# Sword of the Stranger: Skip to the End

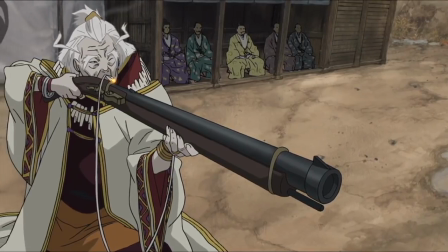After an eternity of teasing towards further action throughout the middle part of the film, finally the fourth fight scene arrives,
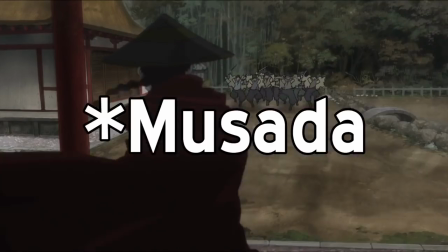animated by Hidetsugu Ito and Hirofumi Asada, and it is still only 13 seconds long.
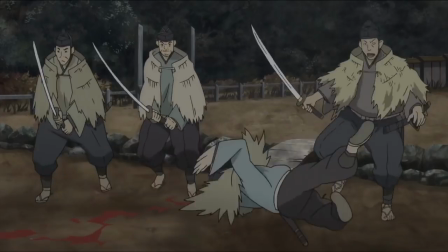In spite of that, it's one of the best parts of the film so far, as it generously ramps up the gore to nearly horrific levels.
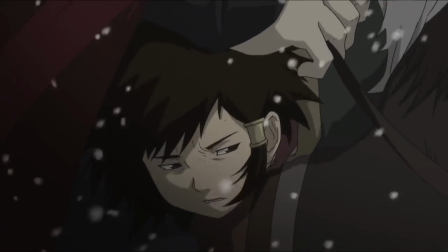It's right around here that a major tone shift occurs in this movie,
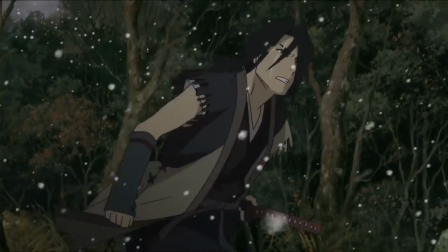and it suddenly begins to transform into an entirely different movie trapped inside of itself, but we'll talk about that momentarily.
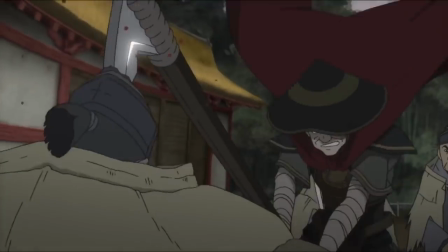This scene is mostly noteworthy for a guy getting dragged around by his impaled head,
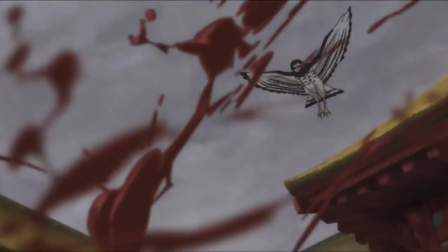limbs and heads flying everywhere, and a huge spurt of blood at the end, indicating that shit is getting real now,
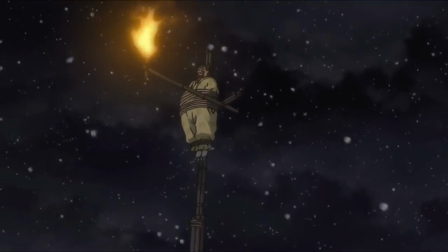after no real blood had been shed since the very start of the movie. So around 70 minutes into this film, it suddenly invites in all of this horror iconography.
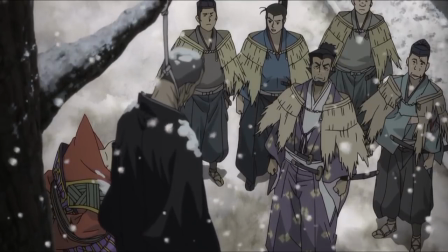We've got a monk character who commits suicide, panning shots of mutilated corpses,
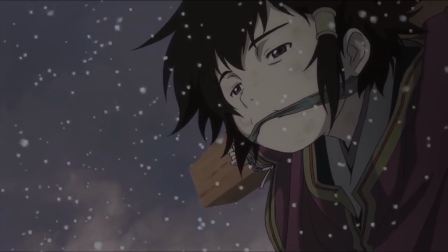and this kid tied to a fucking cross at the top of a gigantic blood-soaked sacrificial pyre.
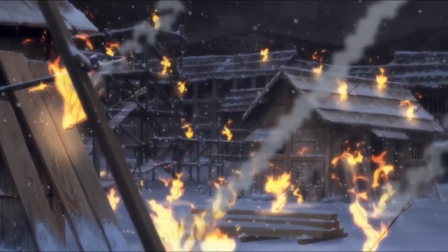This tone build keeps undercutting itself though by cutting to the main character,
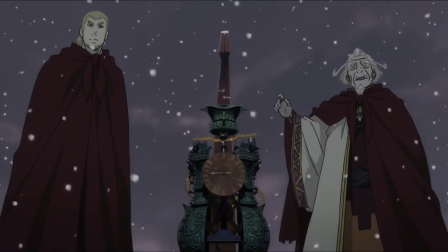and in one completely tone-deaf moment plays motivational music over shots of totally evil-looking shit going on.
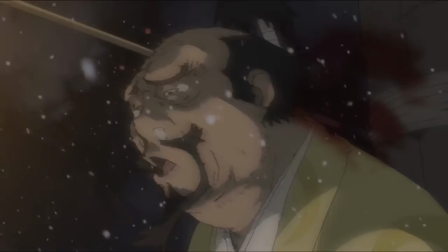Thankfully, the good part of the movie finally begins after this generic nobleman gets himself arrow-brained on the backdrop of a gigantic death tower,
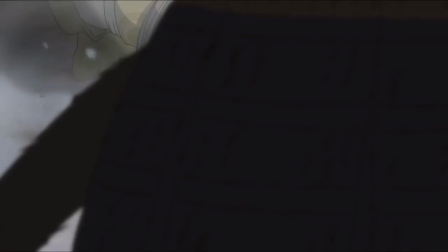and a huge ridiculous anime battle scene begins. The stage is atmospheric as hell.
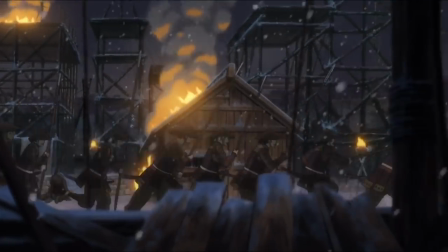We've got a bunch of buildings on fire while everything's covered in snow, and there's this huge bloody contraption looming in the background.
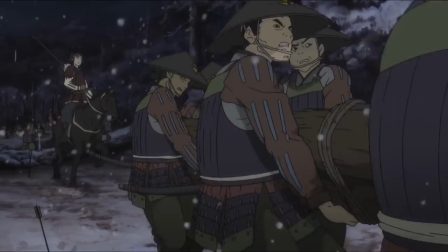At first, the fighting is styled very dryly, like a long and realistic siege battle,
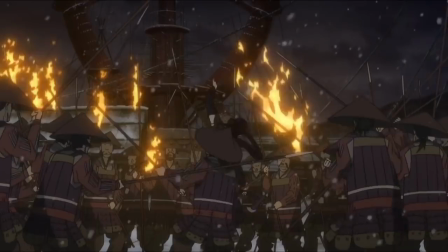but then it rapidly expands in madness as all the superpowered Chinese warriors start tearing through hordes of samurai.
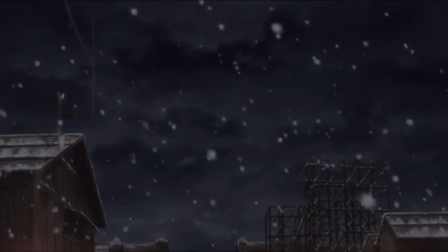At this point, the hyper-violence has kicked into high gear,
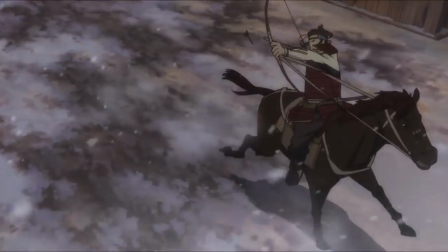and while the still dull color palette and still uneasy mixed media presentation prevents this from being a truly exceptional piece of art,
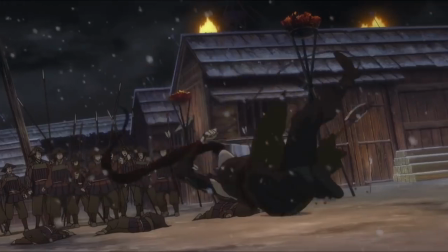it still starts to feel like a worthwhile and fun action movie.
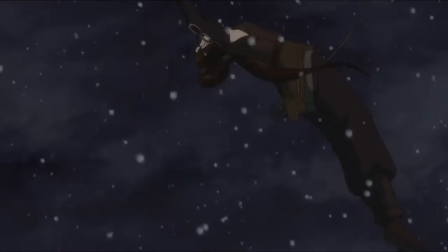Basically, all of the animators from throughout the film return for one last hurrah in this scene, and everyone seems to be having a ball drawing all this violence.
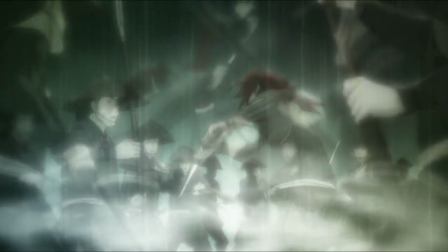At one point, the tension is cut by a really shitty looking and at first seemingly unnecessary flashback,
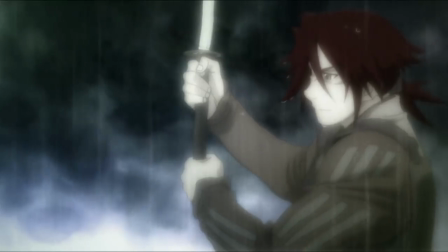but then it punches you in the gut when we witness the lowest point in our main character's history,
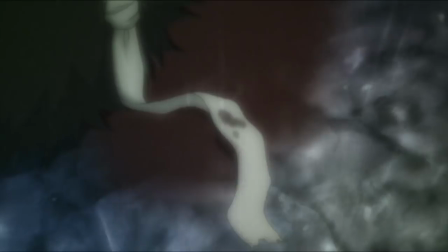when he butchered a young boy and his sister at the behest of his former master,
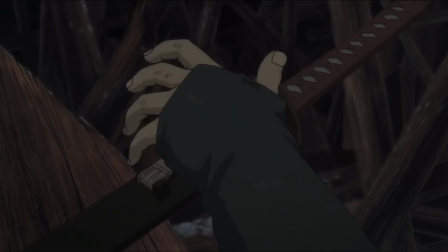and we are left to stew in it for a bit, while the character also sits at his lowest and most useless point in the story.
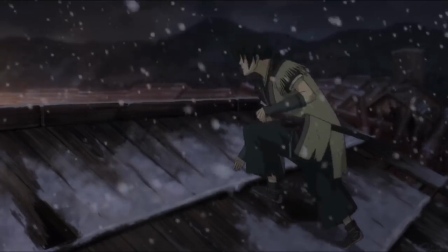From this depth, then, our hero must fight his way all the way to the top of the tower, past all of the strongest Chinese supervillains, until he gets to the rival.
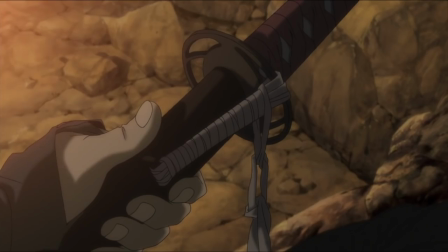Earlier in the film, the one design aspect of the main character which I had liked is that his sword was tied up by this charm that was meant to keep him from drawing it,
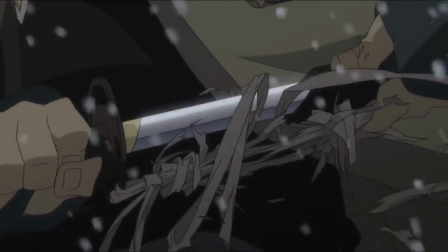and here it is burst from the sheath in glorious fashion.
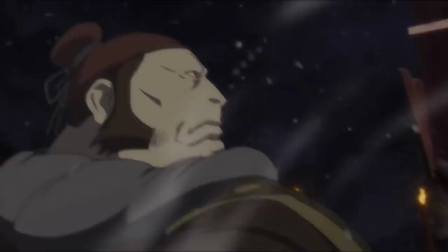Then the sword is thrown spiraling like 80 feet through the air into a guy's body because this film is now a totally absurd cartoon.
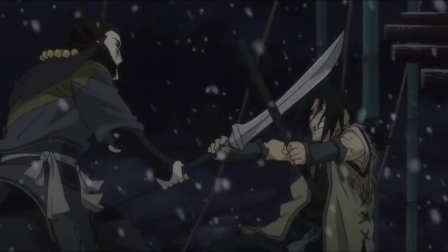From this point forward, the fight scenes are way more inventively choreographed and badass, and all kinds of horrific imagery slips in.
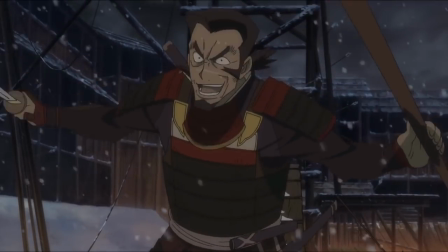One established character is pretty fucked up by the rival and tries to make a heroic last stand,
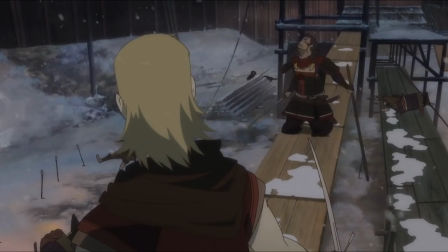but then gets shot by some old bastard and dies quietly, never mentioned again.
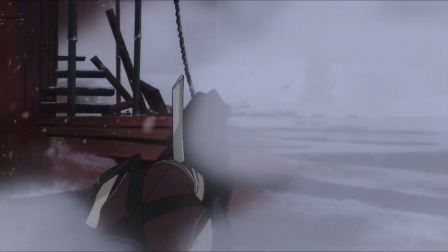One of the Chinese warriors stumbles around begging for his sword, not realizing that it's lodged in his neck until he falls over dead.
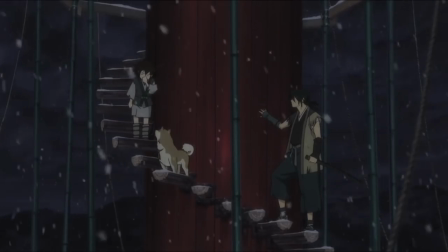There's still some weird ass tonal confusion since the boy and his dog plot is still kinda going on in the background, but overall this section of the movie is pretty dope.
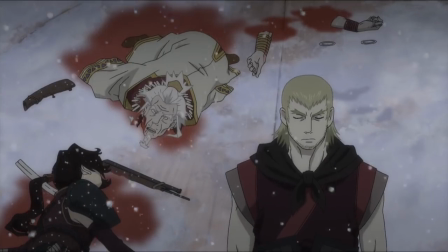Then we finally get into the last film within the film,
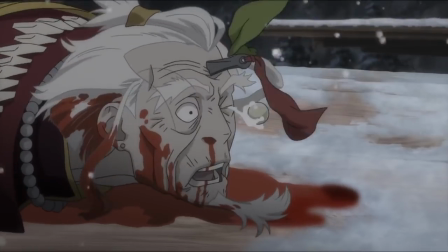which starts when the rival decides to kill the actual antagonist because all he really wants is the chance to fight the Wanderer.
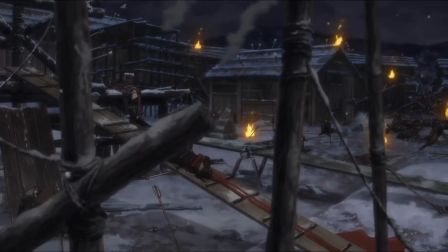At this point, the tension and drama of the film is already over.
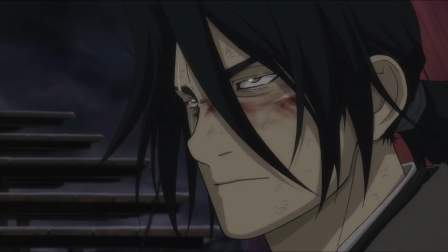The rest is just fan service, as we finally get to witness the dance of badasses that this entire film has been building up to.
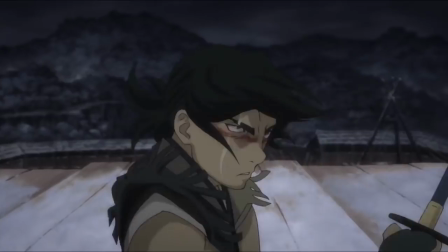What follows from this is one of the most excellent fight scenes ever put to animation, full stop.
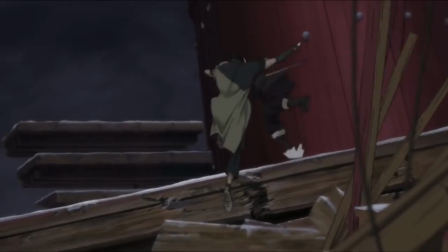Drawn by Yutaka Nakamura, this 2-minute scene is the entire reason that anyone has ever talked about this film.
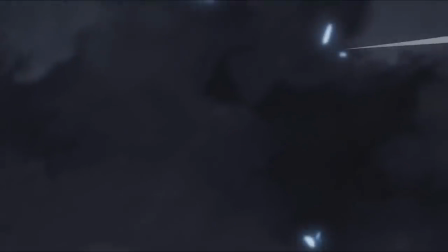I've watched it so many times that it doesn't even have an impact on me anymore, but that's only a testament to how great I have thought it was over the years.